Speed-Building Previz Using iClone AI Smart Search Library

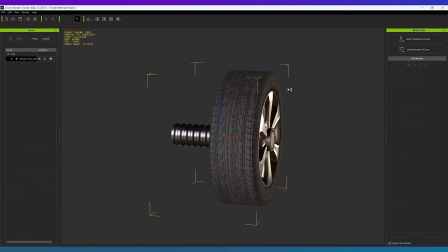And within this morph creator,
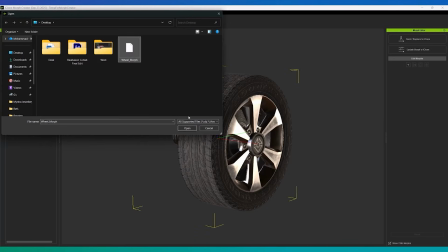let's click on this plus icon in the edit morph and select the OBJ that we have created from character creator.
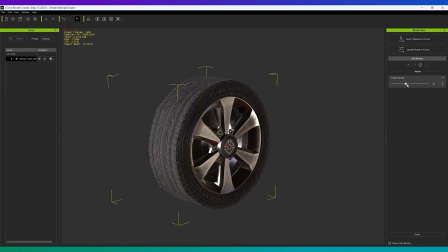You can slide this to check if the morph is working. This is perfect. You can simply click on update morph to iClone over here and then close the morph creator.
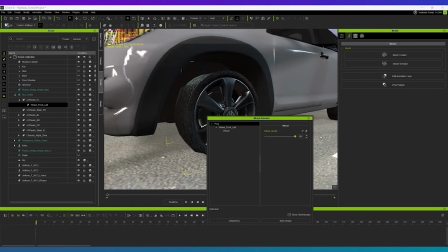And in the morph animator panel, you can see the slide that we have added. So let's create our first shot.
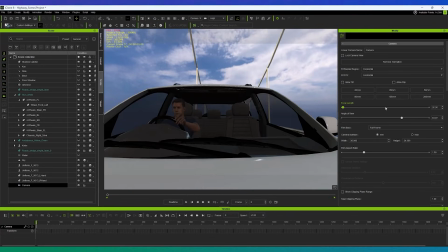Go to create, camera and then linear camera. For the first shot, we are going to link this camera to the car.
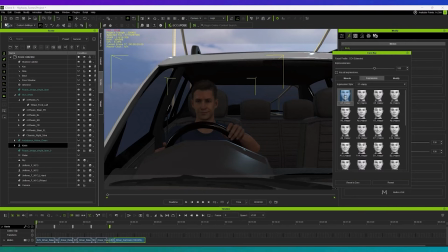And then using the face key, we will add some expressions to the character to show that the character is driving very happily.
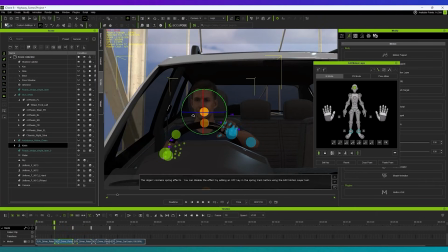And we will also add some movement to the head using edit motion layer. And now let's create another camera.
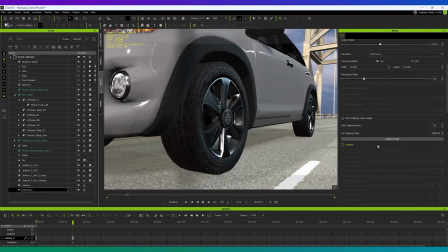And this would be mounted at the front of the car, focusing on the tire which is going to deflate. And let's rotate the tire to give certain movement. And let's add the deforming animation using morph animator.
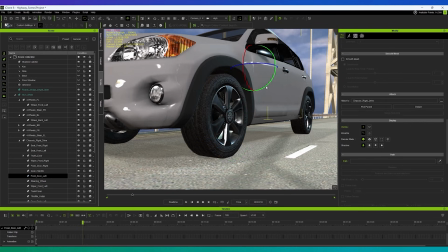And just to make the animation look more realistic, we will animate the chases of the car as secondary motion. And now we will attach a smoke particle system to the tire. I will add more keyframes to the movement of the car
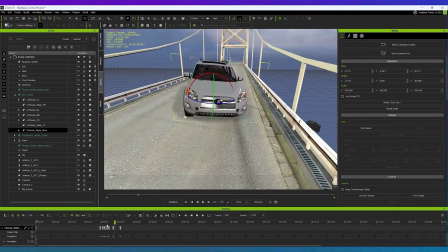to show that the car is going out of control and then hitting the side of the bridge.
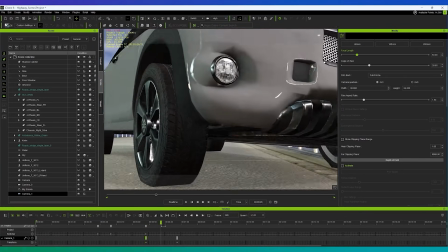After hitting the side, the car still moves forward because of the speed at which the car was running.
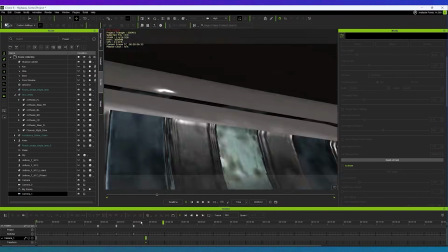Here we will add another camera which is in place and the car is closing towards the camera to show the impact.
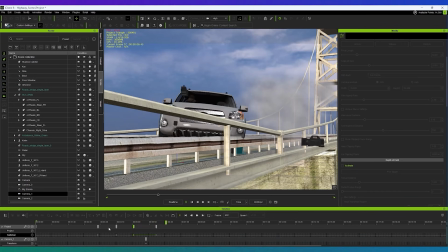And now we will add another camera which would be like a drone shot.
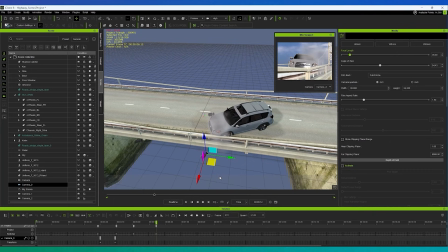and the camera follows the car as the car is being dragged on the side.
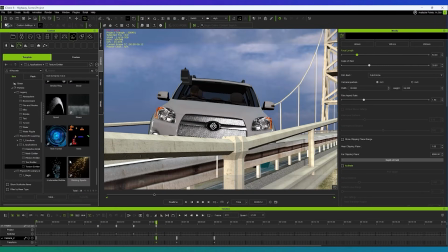Here, just to show the impact, we can also add a sparks particle as the car is colliding with the side rail.
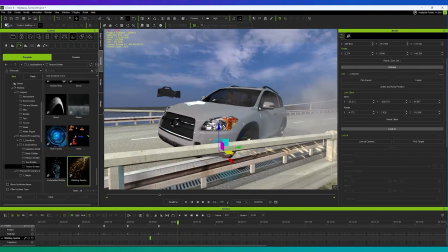Later on, we will render this as a separate shot to show the sparks.
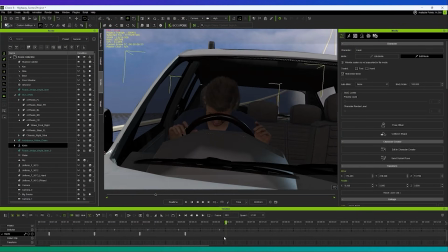And now let's animate the character inside the car. We will add keyframes to this drive to brake motion that we have added.
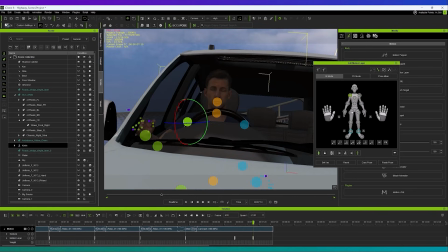So using the motion layer options, we will animate the upper body of the character where the head is injured and then he falls unconscious towards the left.
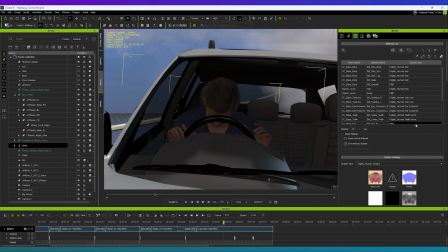And just to show that the character is injured in the head, we can use the blend texture on the character's face.
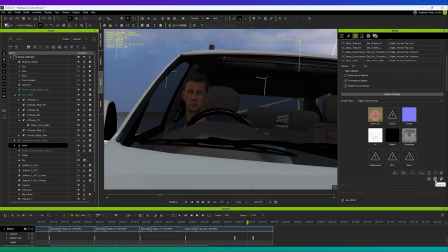We can open the base color of the face and create a blood stain on the head.
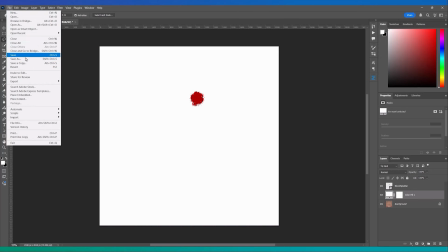Let's save this as a separate image file and we will use this in the blend texture.
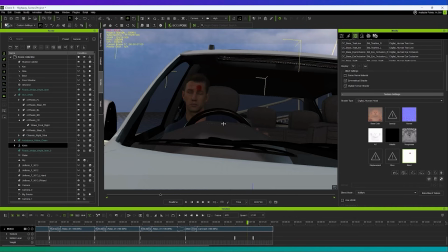And after adding the blend texture over here, we can animate the strength of this texture.
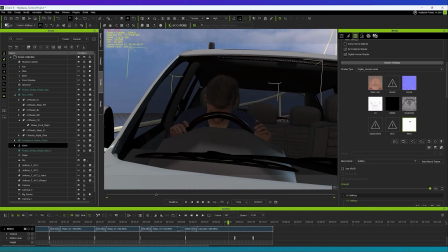So the blood stain is only visible after the head collides with the steering wheel.
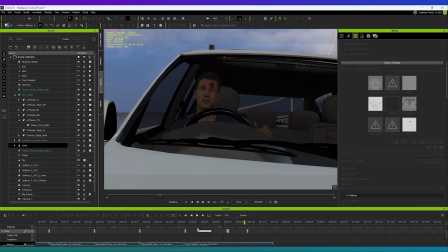And now let's start with the animation of the paramedic. So I will animate the movement of the ambulance first.
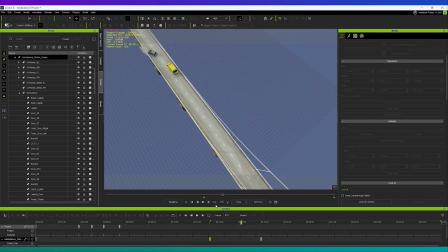So it stops right next to the car.
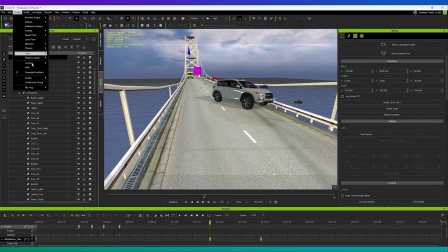And we will create a camera and mount it on the top so we can
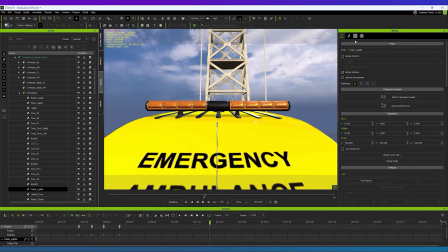link the camera to the ambulance and focus on the lights above the ambulance. And we will animate the strength of the glow map to show the ambulance lights.
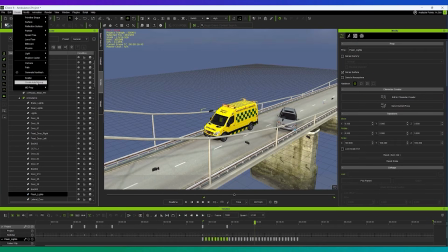For the next shot, we will keep a low angle right above the road to show that one of the paramedics gets
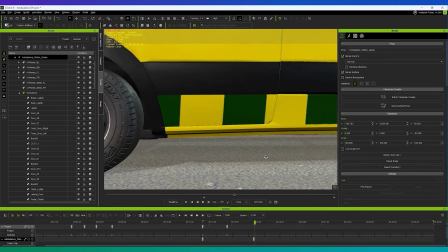down from the ambulance and starts running towards the car.
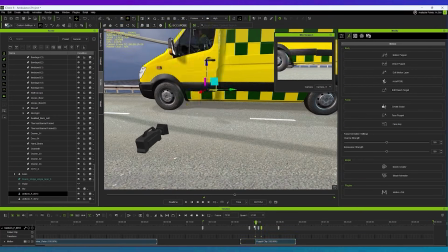The running animation, we can simply use the motion puppet tool which is already available in iClone.
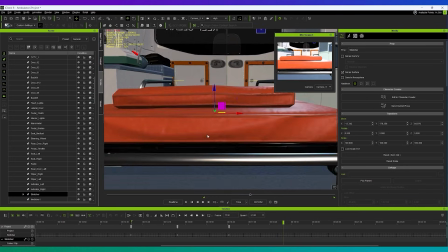For the next shot, we can mount the camera to the stretcher which is inside the ambulance.